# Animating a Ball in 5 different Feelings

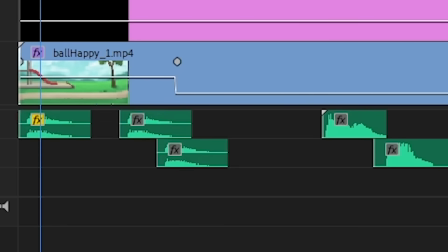Now for sound. For the bounces I used a cartoony boing sound, then I slapped on some cheery music and ambient bird noises. And here is my happy ball bounce animation.
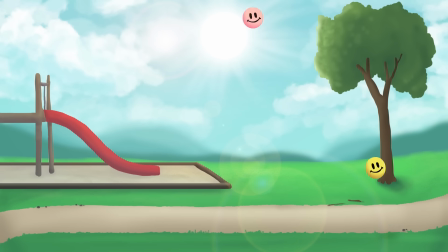Well, there you go. Very chipper animation if you ask me. Bordering on silly, which could be a thing of its own, but task completed I would say.
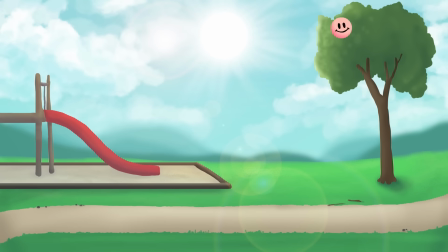So let's head on to number 3, which is...
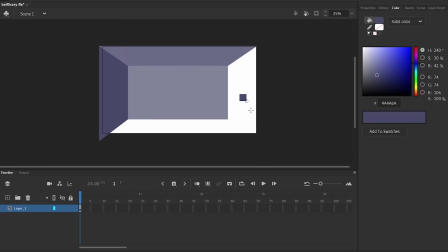My idea for this was to have a ball slowly bounce into a bedroom from the dark.
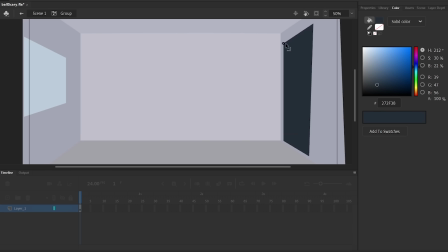So I started making this placeholder background with a door on the right and a window on the left letting in some moonlight.
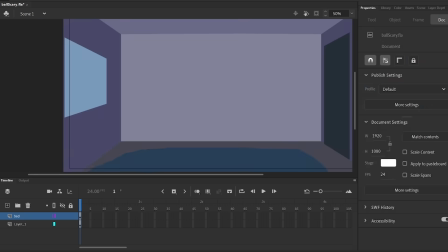The view was from the bed, so I put the end of that in the foreground.
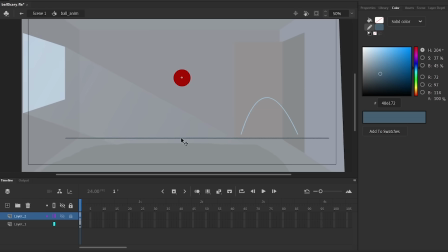The animation process is more of the same, with a circle animated along these curved paths.
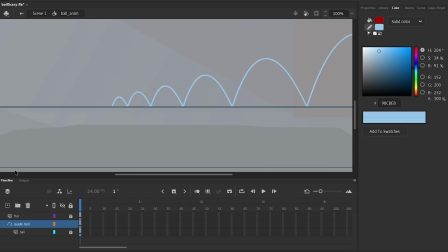This time there are 6 bounces and a medium to low height, which I thought was just fitting for the mood.
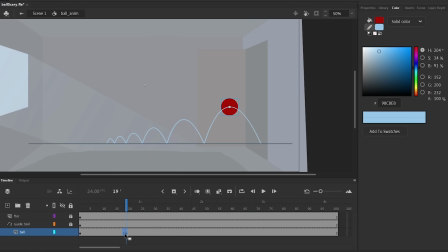After that it rolls slowly and bounces off the wall before coming to a stop. I made the ball a dark red, but with the lighting it's mostly black. Then it was a lot of figuring out the timing and spacing and lighting.
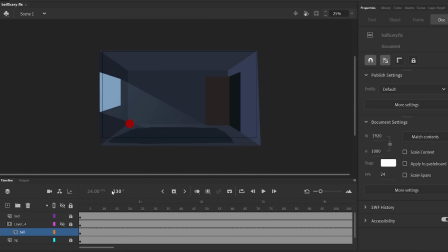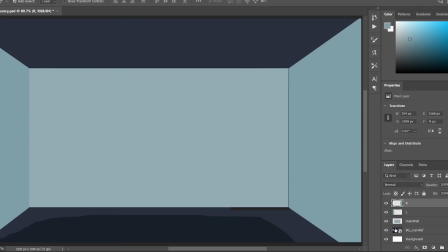For the background, I more or less recreated what I had in Photoshop and made the door more 3D.
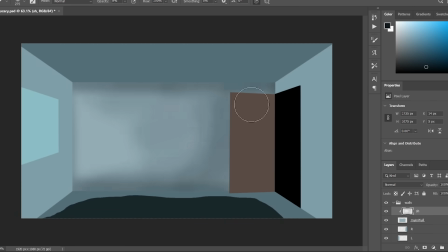I shaded all the surfaces in a slightly grungy way and did the same for the bed.
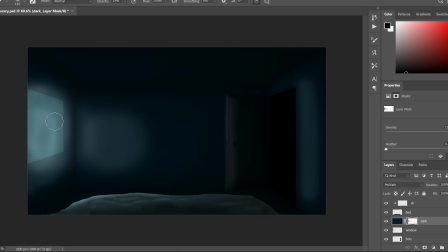Adding a dark blue layer with a multiply blending mode really set the tone. That was underneath the bed, which helped separate it.
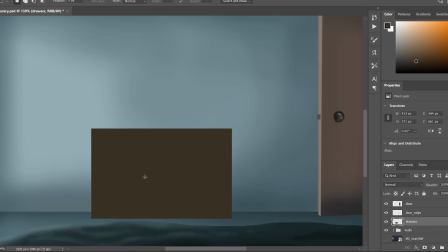The bed also needed to be its own layer in the animation because the ball goes partially behind it. Now, so it isn't just an empty room, I'll draw these drawers.
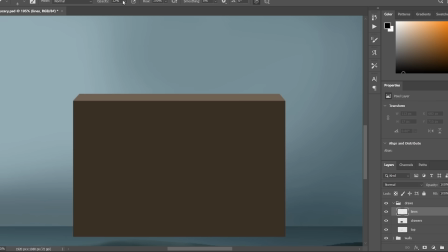I think it's also called a dresser. I also drew skirting on the edges of the wall, a light bulb, and of course some curtains on the window.
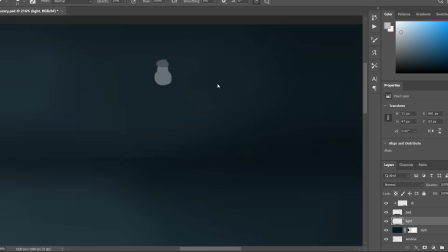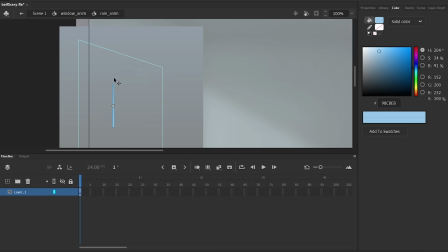Back to Adobe Animate, where I'll animate some rain outside the window. A dark and rainy night seems to be the recipe for both sadness and fear.
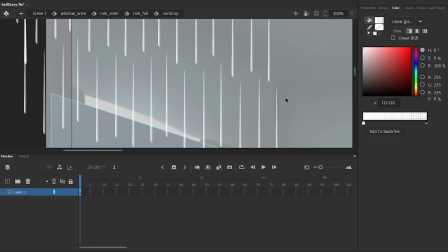To add to the spookiness and have the animation loop, I had a lightning strike that'll light up the room and have the ball vanish at the same time.
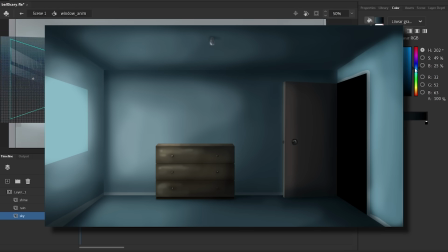I made a brighter version of the background in Photoshop and did some post-production to make that work.
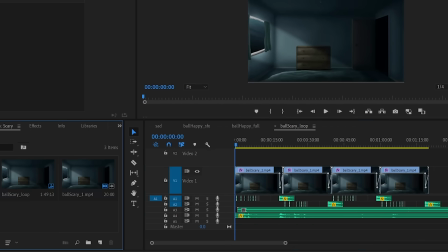In Premiere Pro, I added all the sound effects and music, which play a very big role in this one.
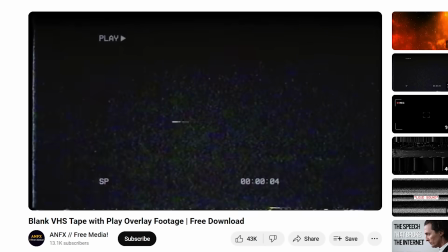I also used this VHS overlay and added a bit of chromatic aberration and a vignette.
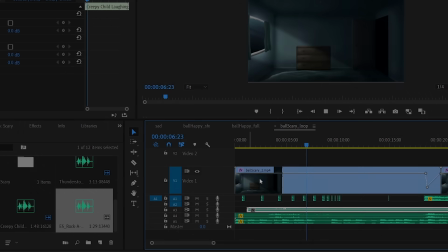So after all that, here's my scary ball bounce animation.
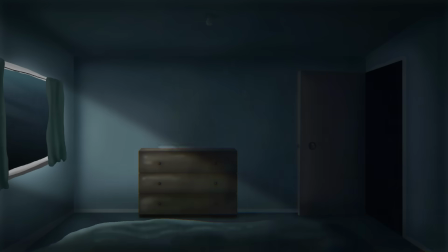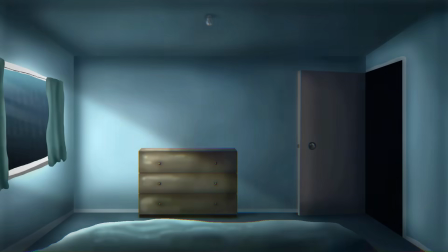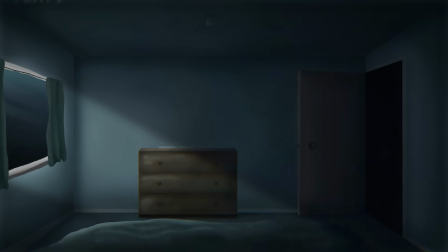Well, I hope you either enjoyed that or shivered in your timbers. I think it turned out pretty good.
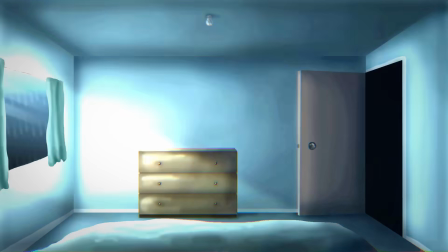Pretty unsettling. The children's laughter is always terrifying. So that was fun.
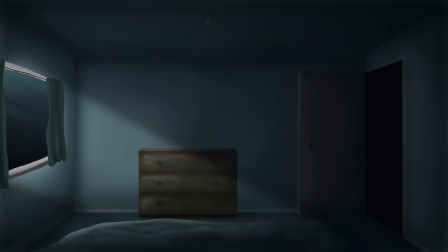Let's move on to number 4, which is...
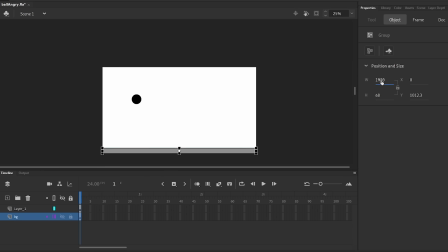I started this angry ball bounce by making an empty room with grey walls and an opening up the top left. The plan is to have this black ball come zooming in from there and bounce all over the place before flying back out.
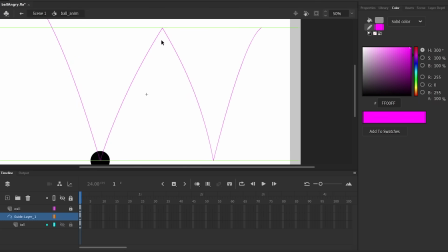I used a motion guide again, but that turned out to be unnecessary because all of the animation was in straight lines.
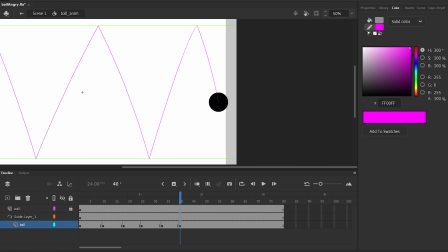It was going fast enough that you didn't need any curves. It was still useful for planning out where it was going though.
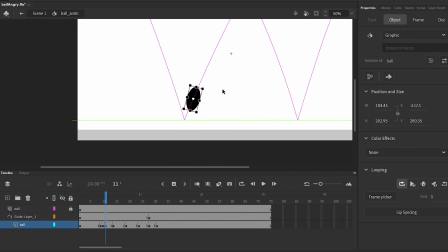Since it wasn't really slowing down at any point, it was stretched the whole time and squashed dramatically when it hit the surfaces.
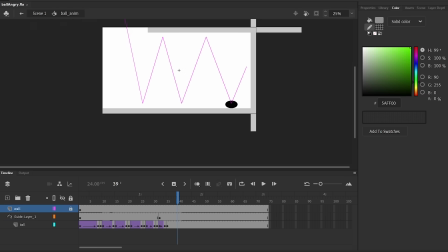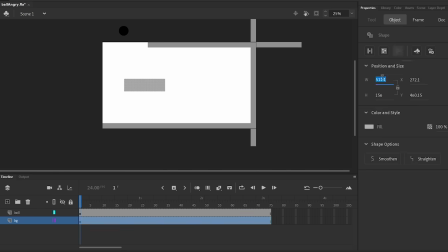Now, to make you feel the impact, I had the screen flash red on each hit.
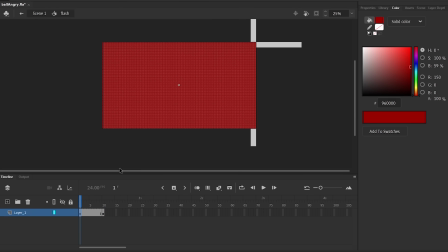Then I made some different impact animations.
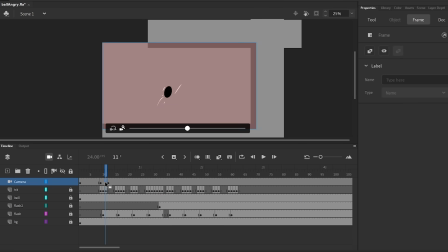I also added a camera shake on most of the hits to really drive it home.
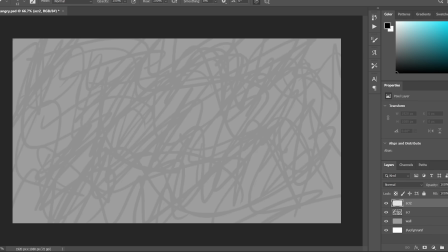For the background, I had a solid grey and drew a couple layers of angry scribbles. Then a few angry, scribbly faces on top of that.
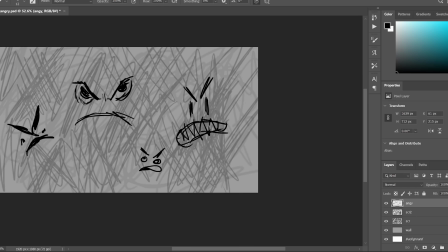It was a lot of experimenting with brushes, and I eventually added in some red on the sides.
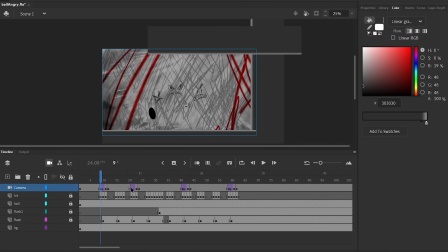Now, to finish off the animation, I adjusted the flashing and camera shake. Then, of course, it was time for music and sound, which boils down to loud impacts and metalcore. So here's an angry ball bounce.
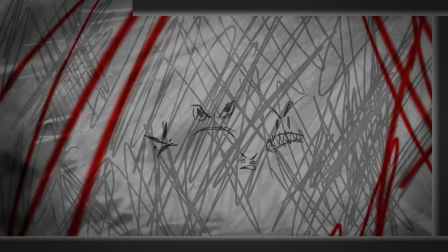Not bad. I didn't spend as long on this one because, well, I spent way too long in the first 3, but I still think this is quite effective.
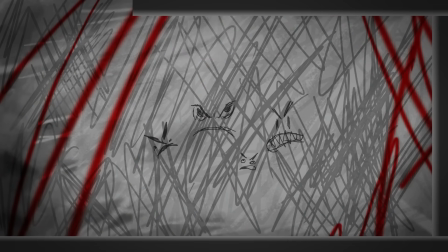I'm happy with how it turned out, but yeah, let's move on to animation number 5, which is, of course...
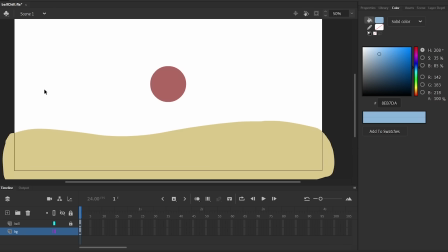I figured it was best to unwind after scary and angry with something chill. I'm setting up a beach dune here with the ocean downhill in the distance.
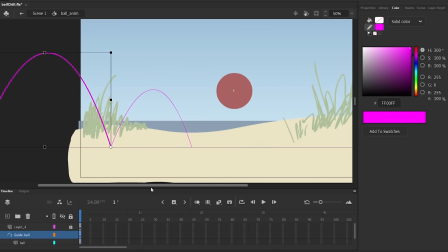This time it's going to be a beach ball. It'll need big slow bounces for that chill vibe, so I drew these 3 arcs for the motion guide.
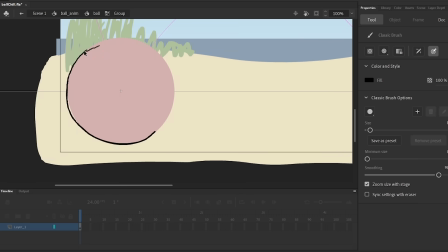Before animating it, I drew the ball, which was just this typical white with multicolored strips.
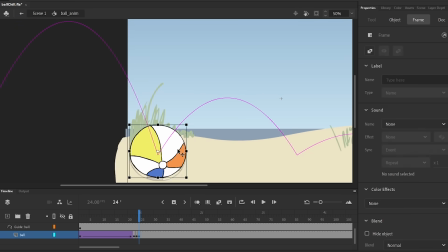Now, a little bit of squash and stretch. It doesn't make a lot of sense to do that because it's so light and solid, but it makes it more interesting. I also had it rotate as it went.
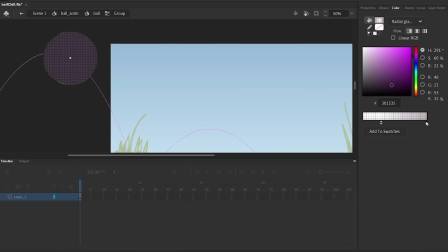For shading, I put this gradient around the edges and then got to work on the highlights.
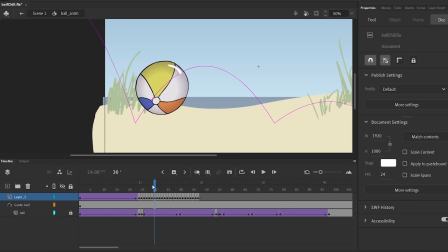I animated a white line and dot frame by frame around the top right of the ball, which is a little scuffed and tedious, but it works.
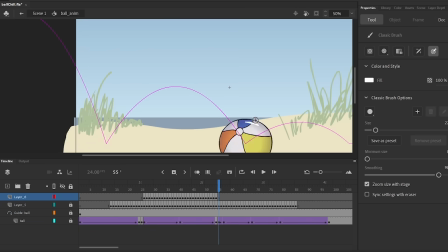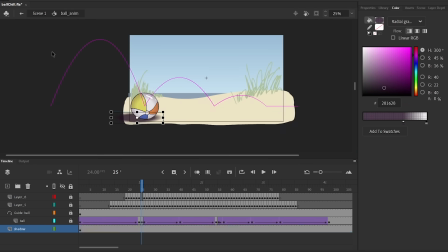Now I'll put a shadow under the ball and behind it a little bit, adjusting the blur and opacity as needed.
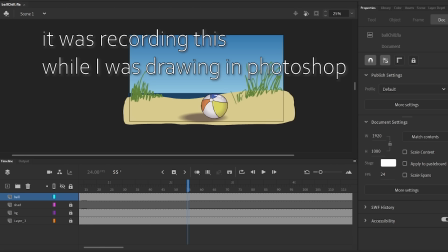I started on the background but got most of the way through it before I realized I was recording the wrong app.
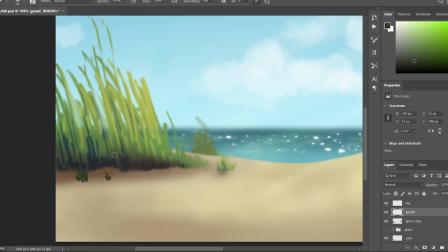But once I finished that, I went back to Adobe Animate for some shimmer on the water.
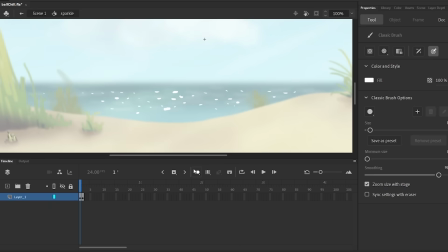I made a 3-frame loop of a bunch of white dots jiggling around, then added a glow and overlaid it.
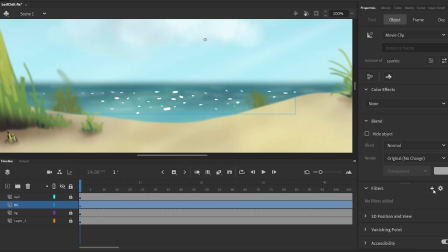After all of that, I added some beach ball and ocean and bird sound effects and called it done.
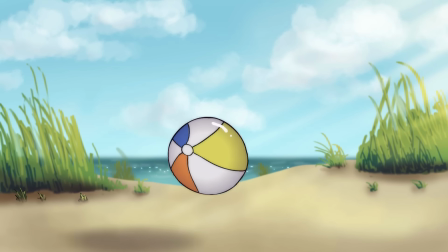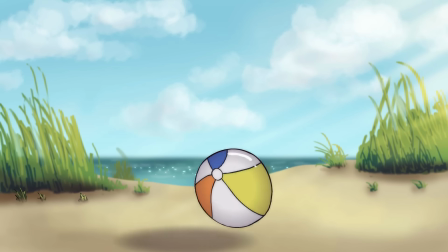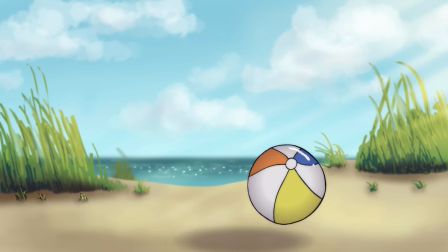So that's my chill little animation. Not overly complex, which is kind of perfect for the theme.
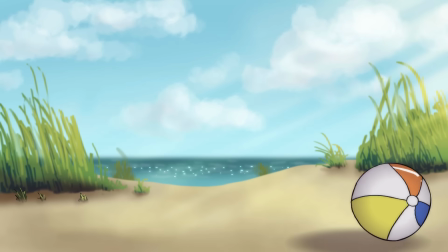Just a nice, simple, picturesque ball bounce. I also thought it was pretty chill to just have no music.
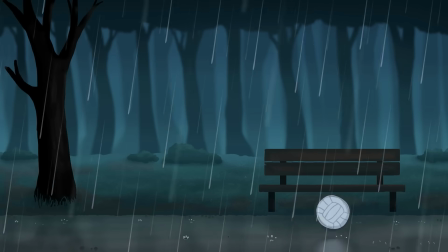And there you have it. 5 different feelings evoked through 5 different bouncing balls.
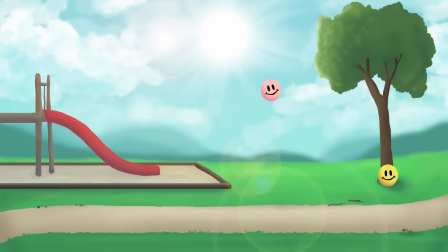That was good, I think. I'll probably do more of these in the future if this video doesn't flop.
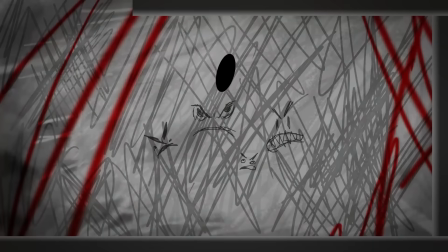But if it does become a series, maybe I'll try going more complex or abstracts with the emotions.
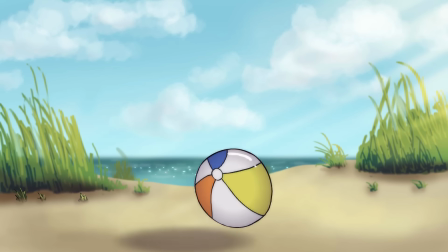So I hope you enjoyed this video, have a nice week, and I will see you next time.